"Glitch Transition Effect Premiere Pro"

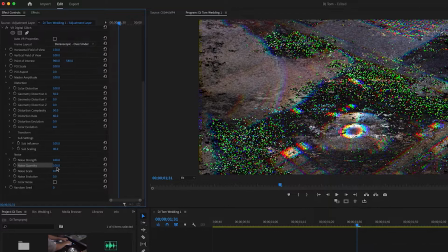4:09 I'm kind of getting these like green dots. So I'm gonna take down the noise quality and try to get rid of some of those green dots. I honestly don't know if I really want any of those green dots, maybe a couple. So I'm gonna put it maybe at like 25. I don't want it to look too aggressive. And then I could always just pull down the noise strength to get rid of them even more.
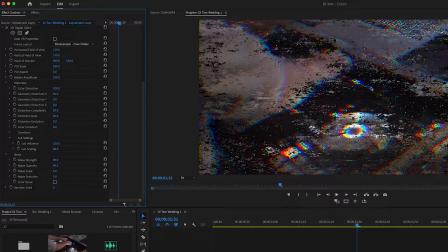4:25 Might up that a little bit. I might pull mine at like 40, a little bit of some dots, not too much. And then keep my noise strength at 95. And then I'm going to skip over the rest of our sliders.
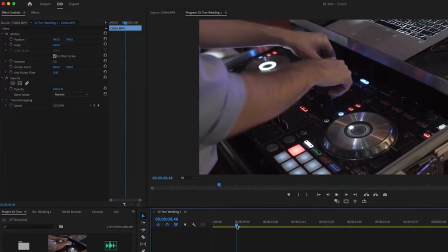4:36 I'm just gonna go straight to our random seed. But first, let's take a quick look of our transition effect in the middle of our two clips.
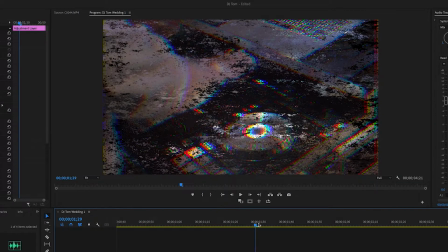4:42 Very quick, very subtle. It doesn't really work quite yet because we have still this cut in the middle that is very obvious. And also like the static's not even moving. So what we're gonna do is we're gonna actually adjust that random seed. So
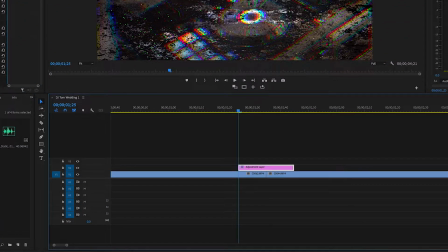4:59 I'm going to go to our random scene. I'm going to make sure I'm at the beginning of our adjustment layer, hitting the up arrow key, and I'm going to create a keyframe and then go to the end of our adjustment layer,
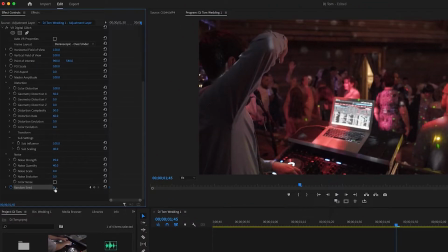5:08 select our adjustment layer, and then I'm just going to change that random seed to just 100.
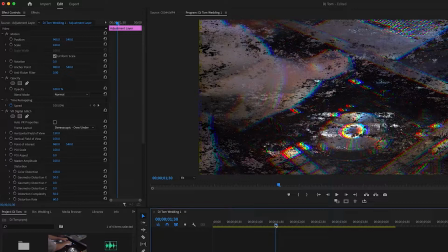5:12 And now we're going to have like this movement of like the noise and that static for this transition, and it's going to make this glitch look a lot more like a glitch, like this.
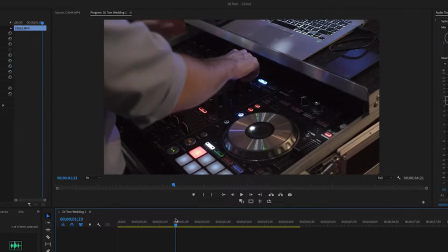5:22 That's actually a lot better. Still, you can kind of see the cut and it kind of jumps a little bit at the beginning and end of the transition.
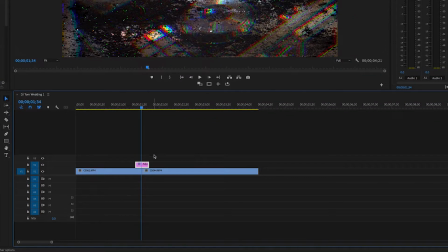5:28 So what we're going to do is we're going to kind of make this glitch a little more aggressive. And I'm gonna do that by holding Alt, clicking on my adjustment layer, and then moving up.
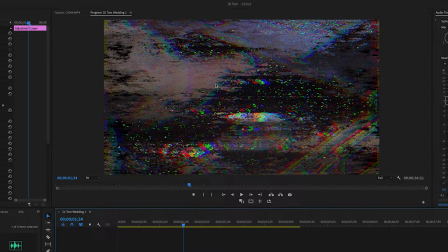5:37 And as you can see, that it is really turning into a glitch, and now you can barely even see the image. I can Command Z, that is what it was like before, Shift Command Z, and now it looks like that now. It's adding more glitchy color and more static, and that is exactly what I'm trying to go for.
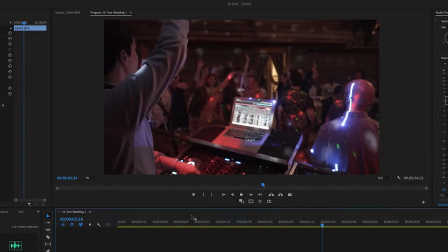5:54 And then you'll get this more aggressive looking glitch. Kind of that really like glitchy and that staticky look on like a broken TV or something.
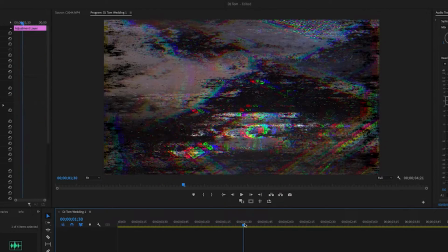6:02 That's what we're kind of going for. But I want to make this even better.
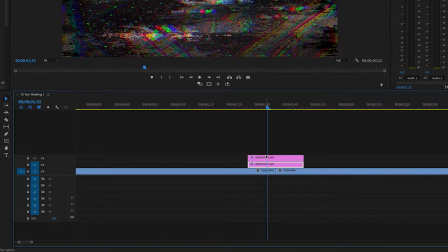6:06 So the last thing we're gonna do is I'm going to go to the end of both my adjustment layers by hitting the up arrow key. And now what we're gonna do is I'm gonna zoom in a little bit and I'm gonna hit the C key to bring out my cut tool. And now every two frames, I'm gonna cut the adjustment layers, both of them.
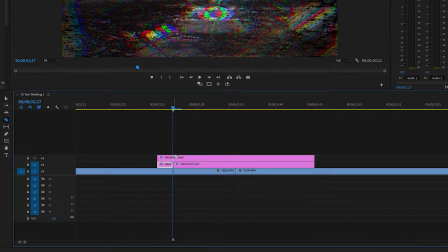6:24 So right arrow key once, twice, and I'm gonna do two cuts in the middle of the adjustment layers, two more, go through both adjustment layers till the end, one, two, until we have cuts between all two adjustment layers.
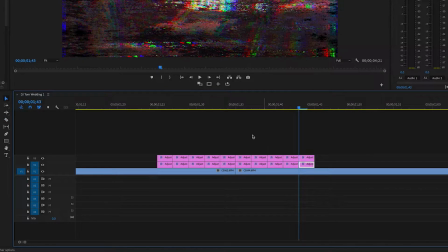6:41 Last one's right there. And then what we're gonna do is we're going to delete every other one. So I'm gonna delete these two, these two, these two, these two, these two.
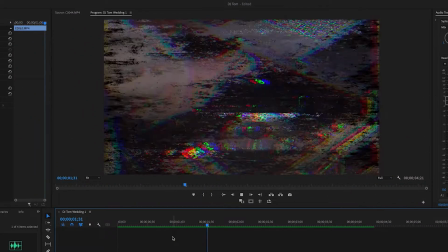6:52 And this is what the final product looks like. Oh yeah, that looks so much better. That now we actually have an actual glitch between clips and it no longer jumps from clip to clip or beginning to end. It really gives you that glitch effect. That's exactly what I'm looking for. And now the last thing I wanna do is I'm actually going to go into one of my adjustment layers, doesn't matter which one. And I can minimize this and I'm just gonna right click on my VR digital glitch and I'm gonna do save preset because it did take a
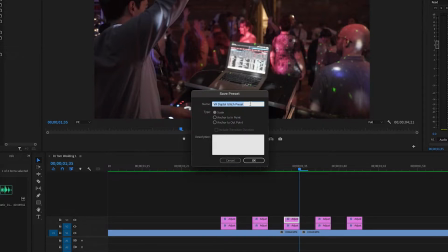7:19 little while to actually create this glitch to how I want it to look. So I wanna just save this and I'm just gonna do glitch effect so I don't have to make this again. And so I'm gonna hit okay. And now for the last finishing touch, I'm going to just add a little sound effect.
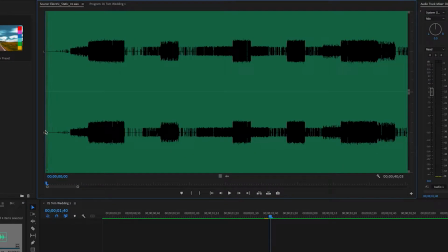7:33 It's a very quick glitch, so only a quick sound effect. Something like that.
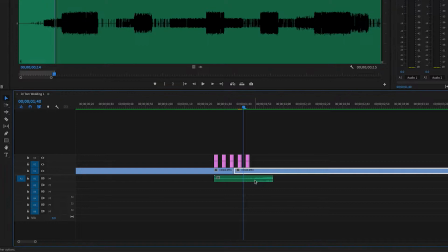7:38 And I'm just gonna put this right over, I'm gonna put it at the end here and then move it this way.
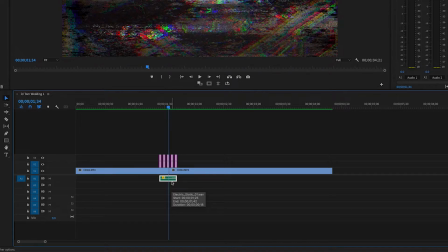7:44 And I'm just gonna turn down the sound effect a little bit. I'm just hitting the brackets, the left and right brackets to bring it down.
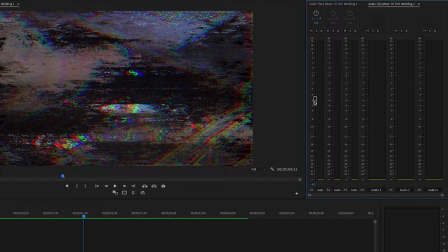7:51 Or you can always just go into your audio mixer and bring it down. -8's probably good.
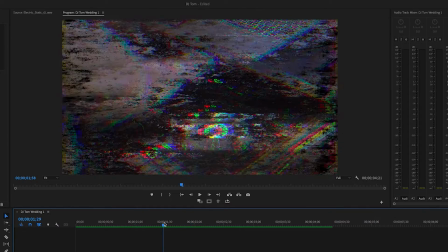7:57 Something like that. Just very quick and simple, just adding to that glitch effect. There we go. All right, guys, that's all I got for you for this video. An easy, simple, very cool glitch transition effect in Premiere Pro. If you like this video, make sure you like, subscribe, and ring that bell.